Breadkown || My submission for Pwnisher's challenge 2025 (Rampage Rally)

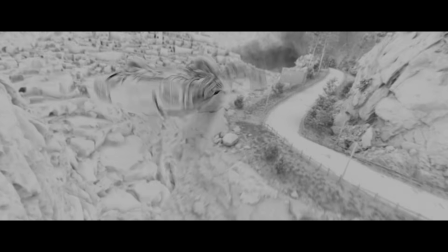[0:00]
I made this car crash scene in Blender and you'll see the final render in a few seconds, but first real quick, what is this about?
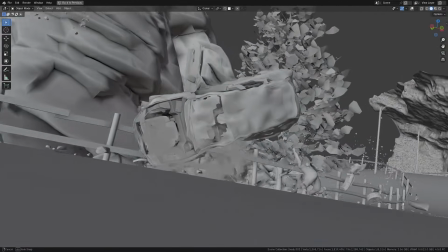[0:06]
Long story short, every year happens the largest contest in the 3D world. 3D artists from all over the world try their best to win.
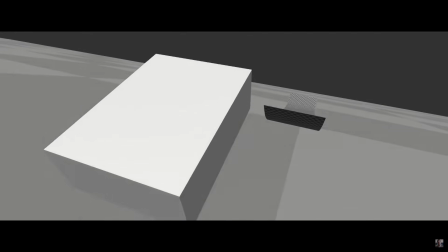[0:12]
If you win, you also get something. For 2025 the challenge was to replace what you see in this example scene with something beautiful.
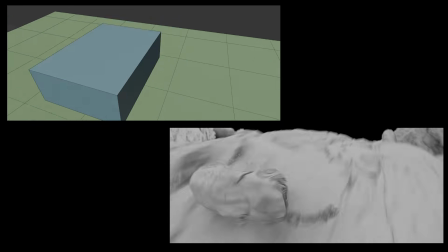[0:19]
But you cannot change the provided camera movement, nor the speed or motion of the car.
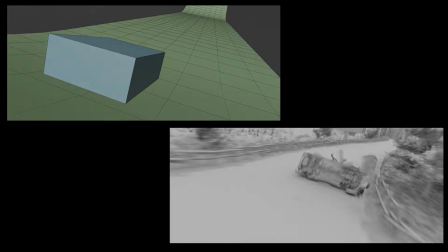[0:23]
So I ended up with this.
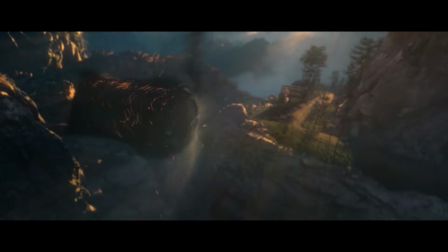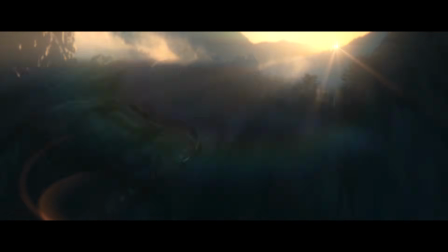This contest is an idea of this man.
My name's Clinton Jones, also known as the Pwnisher.
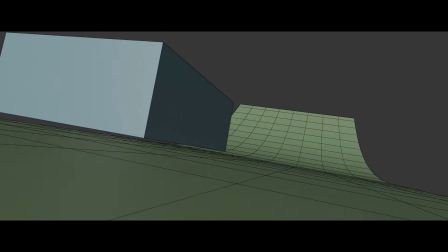[0:46]
At first I wasn't planning to join, but then I looked at the template and thought,
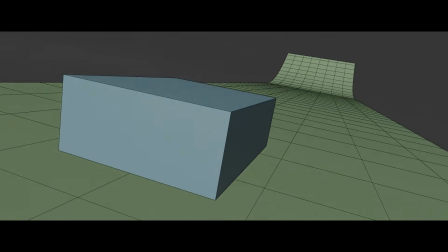[0:51]
wait a second, this is literally what I've been doing for years.
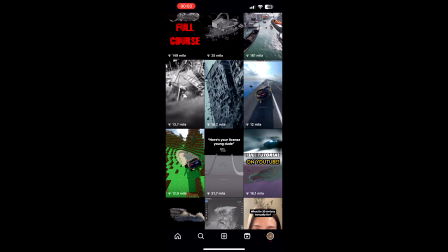[0:55]
My Instagram is full of cars flying, crashing, jumping on ramps, cars destruction and such.
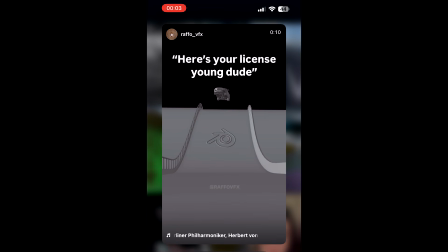[1:01]
So I had to do this. The deadline, basically 2 weeks for me.
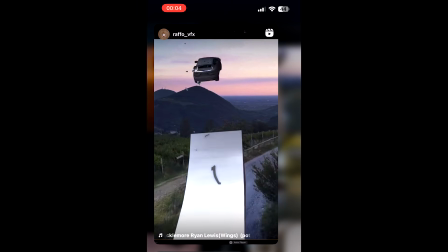[1:06]
The conditions of the contest are very precise, especially 2 things that Clint said caught my attention.
We'll be looking for renders that can first and foremost tell a story. Next, we're looking for lighting and render quality.
Now, first thing I think about in a contest is, what will most people do?
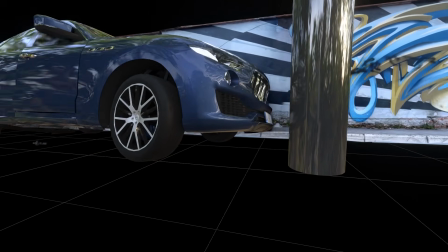[1:22]
Probably realistic cars on boring roads with the most realistic renders and that's it. So let's not do just another one of those.
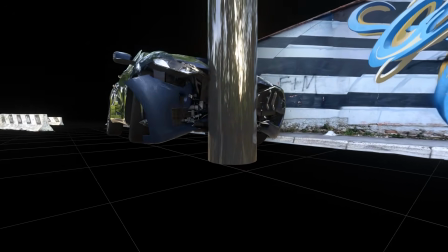[1:29]
A car crash would be pretty uncommon for sure, but that's not enough.
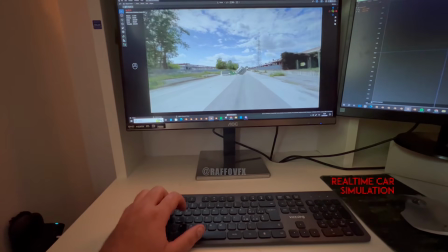[1:32]
I need something different, something people can relate to, possibly giving emotions.
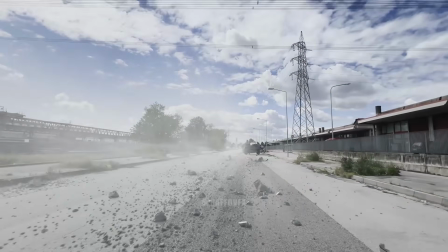[1:38]
At the same time, I have to remember that what matters is a story, lighting and render quality.
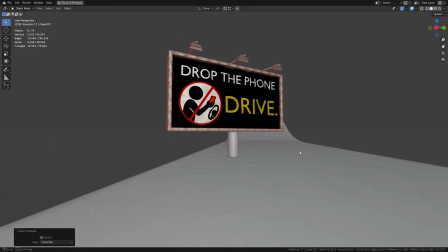[1:43]
Out of nowhere, here is the idea: drop the phone and drive. Finally, this shot has a story, a message, a soul, it's relatable.
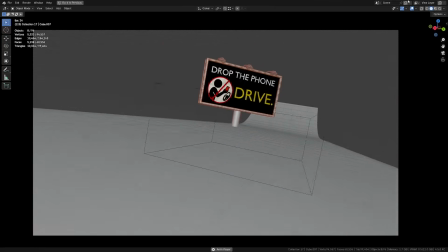[1:52]
Let's be honest, you know at least one person who texts while driving. I did a bunch of tests for the destruction simulation and that was just fun.
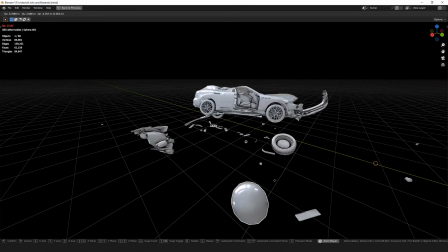[2:00]
I basically developed a system for destroying cars in real time with the help of RBC, which is a little yet powerful add-on for Blender.
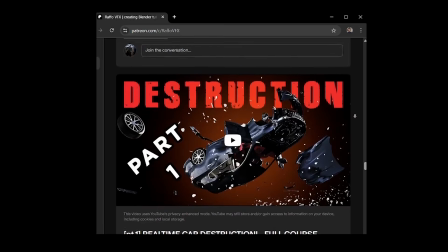[2:08]
If you wanna learn how, check out my Patreon, in which there are a lot of step-by-step tutorials, including this one.
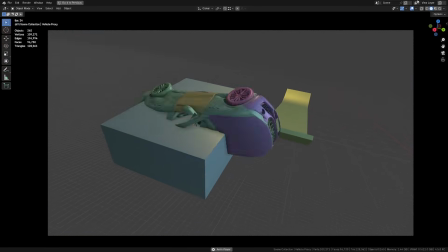[2:13]
Link in description. The hard part was respecting the template. Same location, same speed.
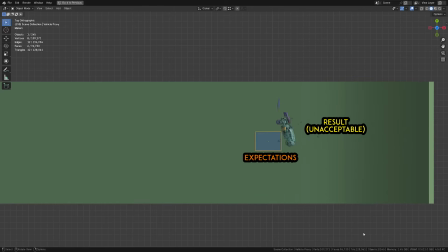[2:20]
When making a simulation, you don't really have total control of where objects would go bounce around the environment.
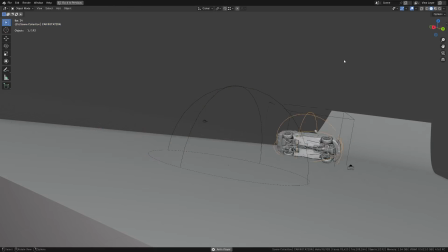[2:26]
So here's what I did. Animate the rigid bodies by hand in the first part, and then switch to the simulation right before the impact.
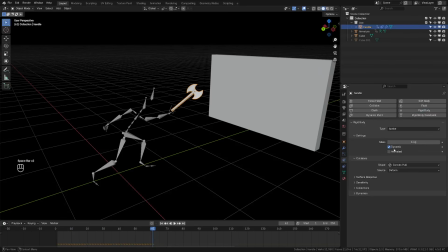[2:33]
You can do this sort of art-directed simulation in Blender by simply keyframing this parameter of a rigid body, switching from on to off.
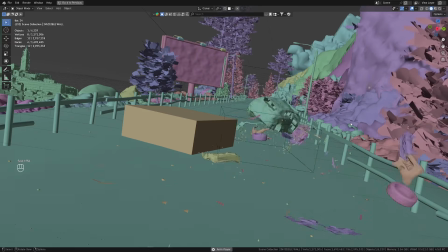[2:42]
To force the car to exit on the right side, like in the template, I even added an invisible wall.
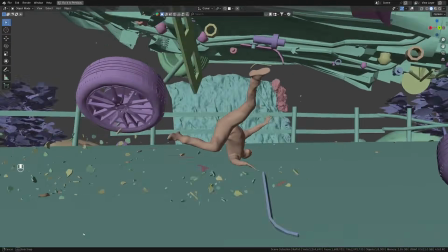[2:48]
For the ragdoll, I used the 3D scan of myself. Ragdoll Tools add-on really helped in this part.
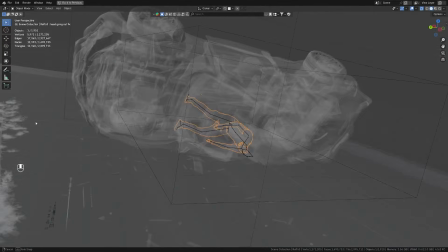[2:54]
I actually had to figure out a way for inserting a ragdoll inside a simulated car, and it worked great.
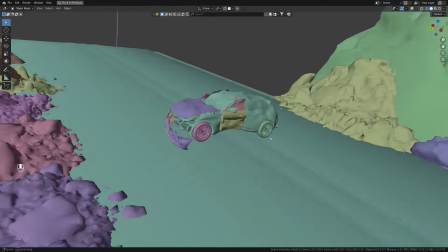[3:00]
All good except for one glitch. My head kept poking through the roof.
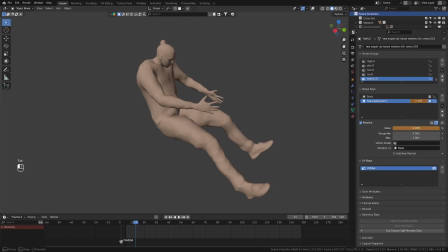[3:04]
Didn't have time to figure out why this was happening, so I simply hid the issue using some shape kits.
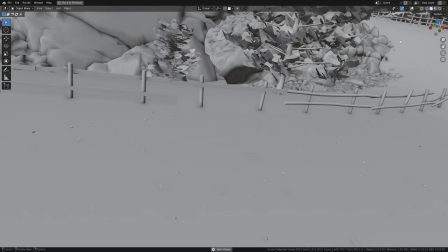[3:10]
However, after sending the submission, I actually figured out what was causing that. Okay, I got the story, I got the simulation, but in my mind, Clint keeps repeating.
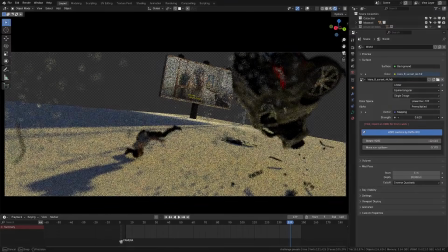[3:18]
Lighting, lighting, lighting, lighting. Fine, lighting first, build the environment after.
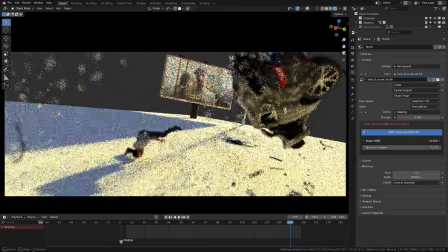[3:24]
So, what is the best lighting setup I can think of?
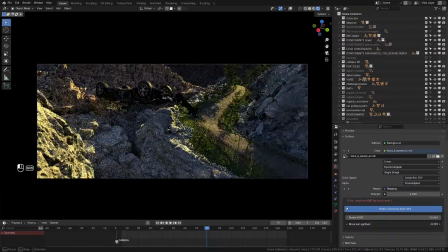[3:26]
Sunset, volumetric lights, and lights only where I want to focus the viewer's attention.
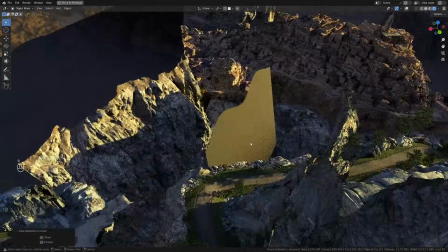[3:34]
Shadows are as important as light, so I kept most of the environment dark, adding invisible black panels to block irrelevant areas.
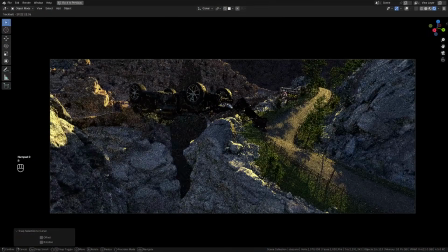[3:42]
I wanted the landscape to be perceptible but not invasive.
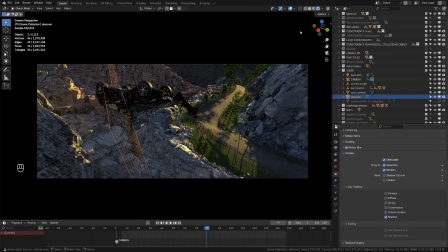[3:46]
In Blender Cycles, you can do this by turning off the camera visibility of an object, so you don't see the plane itself, but it's casting shadows.
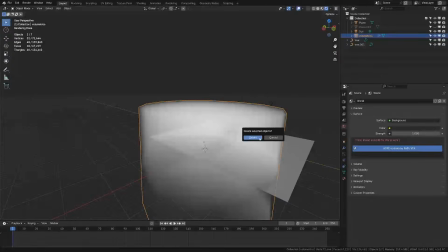[3:55]
I love volumetric lights, but render times are crazy. A faster option is to use a giant cube with an emission volume shader.
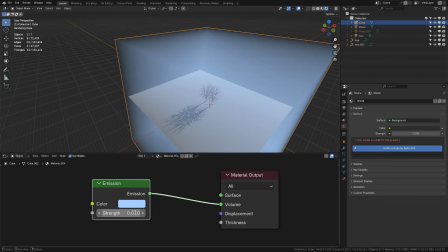[4:02]
It doesn't produce volumetric shadows, but at least it gives that atmospheric look.